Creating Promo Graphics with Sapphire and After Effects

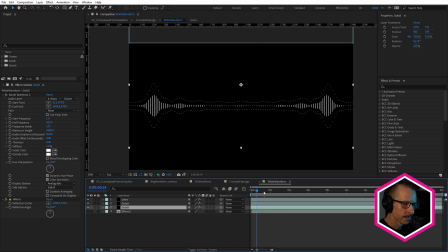[12:29]
And that gave me this nice little outline like that. It's a nice little bit of foreground detail there.
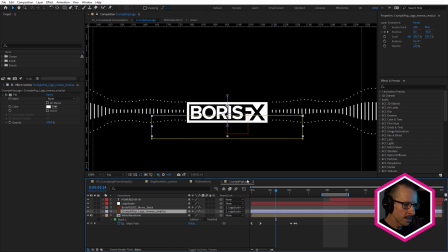[12:39]
We have the Boris Effects logo above that and the Crumplepop logo and some text. And I just want to show you how I made this sort of sliding effect. Just solo Crumplepop. You can see how that slides out like that.
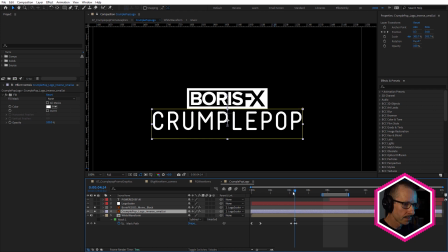[12:55]
I'll just turn the logo on again. So I've got it sort of sliding out from underneath the logo. I often do this kind of text reveal. Now, in order to do this, I'll just duplicate this and hit U. I'll just remove those keyframes.
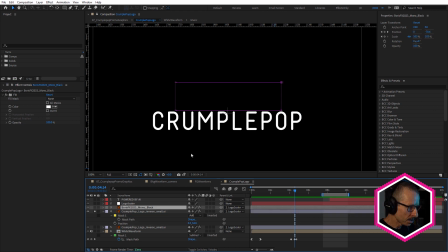[13:11]
So I've got the mask. I'll just bring the mask just a little closer to the top here. We'll have it sliding from top. And in order to do this, you need to set a keyframe for mask path and position, like that.
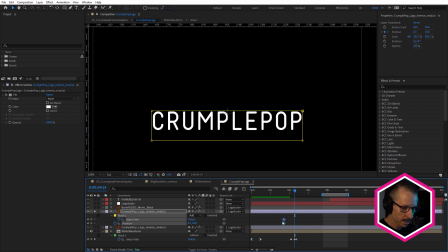[13:30]
Just slide those in time. And now, rather than actually changing the position or the mask path, I use the pan behind tool or anchor point tool, and that's Y. So now I can just drag and move that up.
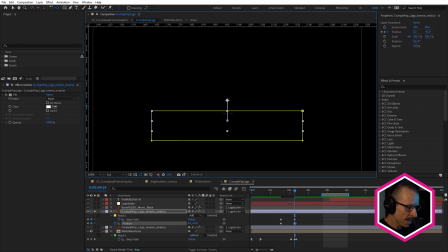[13:48]
You can see how it adds keyframes for both mask path and position. And that way I have that sliding. If I want to reverse that, I just grab those keyframes and just put them there, like that.
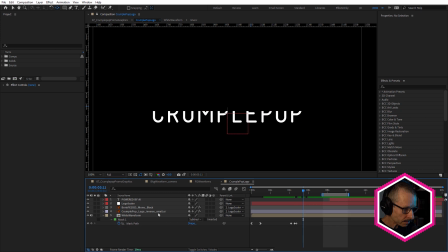[14:00]
Nice little effect, and I use it all the time. Okay, so that's the look of the text.
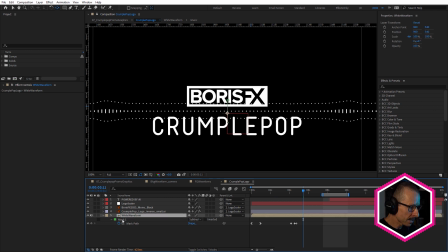[14:08]
One thing I did do was just masked out the waveforms.
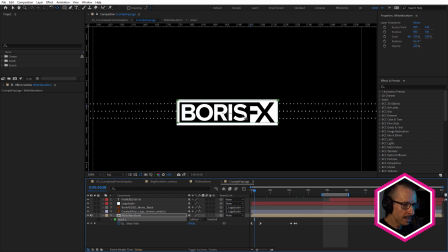[14:15]
Just at the beginning here, you can see, otherwise without that mask,
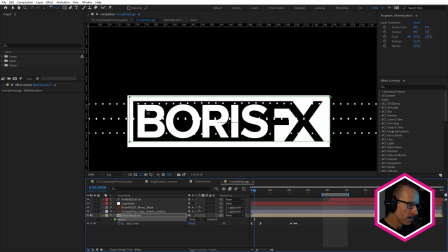[14:20]
otherwise we have it, the waveform, you can see it visible through the logo, which doesn't look very good.
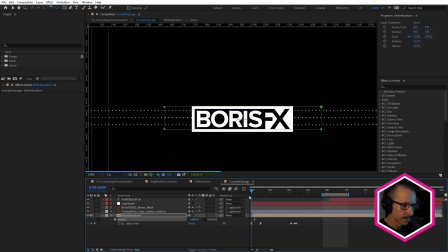[14:25]
And I've just animated that to fit in with the animation.
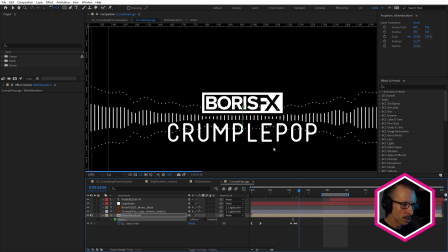[14:31]
Because we want to see it at the end here. We want to be able to see it then, so I've just animated that mask right down so it disappears.
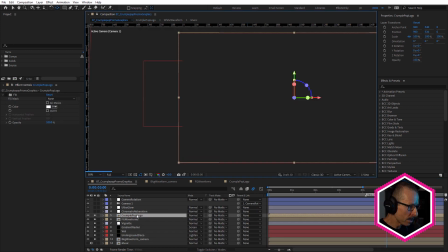[14:40]
Okay. Right, we're almost done. A couple of other effects on top.
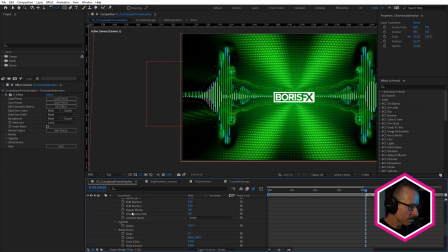[14:48]
First one is a chromatic aberration effect. And for this one, once again, I've used S-Effect and I just did a search for chromatic aberration inside the preset browser.
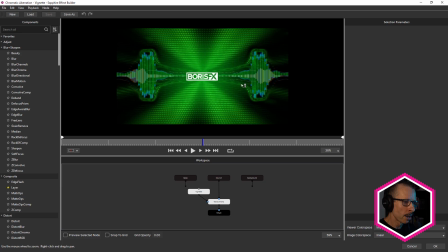[14:58]
And I found a preset that I often like to use.
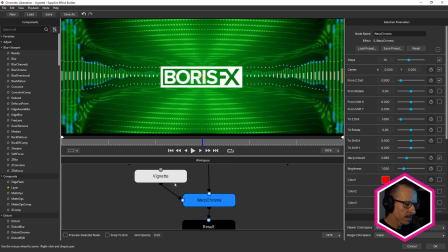[15:02]
it's Sapphire Warp Chroma with Sapphire Vignette piped into the matte port.
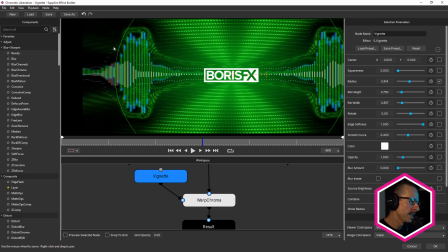[15:08]
And you can see how it just restricts the Warp Chroma to the edges of the frame. So that's an S-Effect preset that you can search for in the preset browser by looking for chromatic aberration.
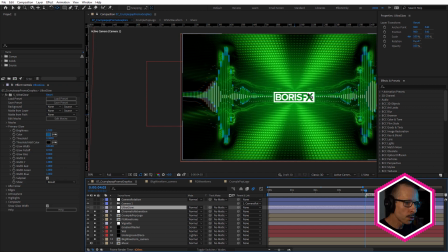[15:21]
Above that, we have a bit of ultra glow, just a touch of blue, just to add a bit of nice blue glow around the logo. Let's turn that on. Just subtle, don't want to blow it out.
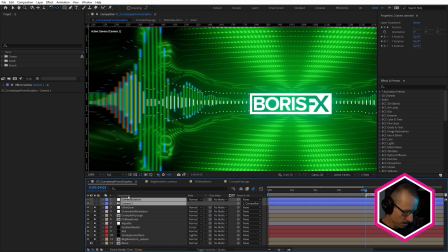[15:33]
And above that, we have the camera we've already looked at and the camera null. And once again, if I change anything in here, it's going to update everything inside all the other comps that use those layers.
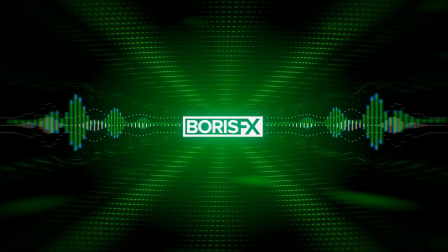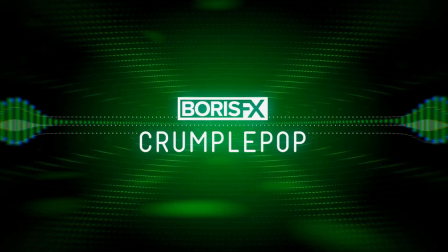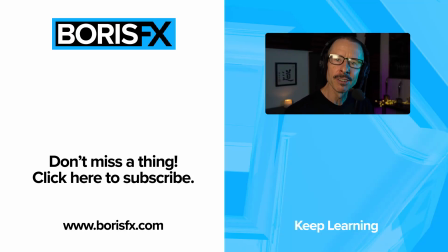[15:58]
Okay, so hopefully you enjoyed that. If you have any questions, please leave a comment or join us on our Discord channel where we can talk in more detail. And you can even tap me on the shoulder if you find me there, and I can share my screen and I can talk to you in person. For now, this is John from Boris Effects. I'll see you in the next tutorial.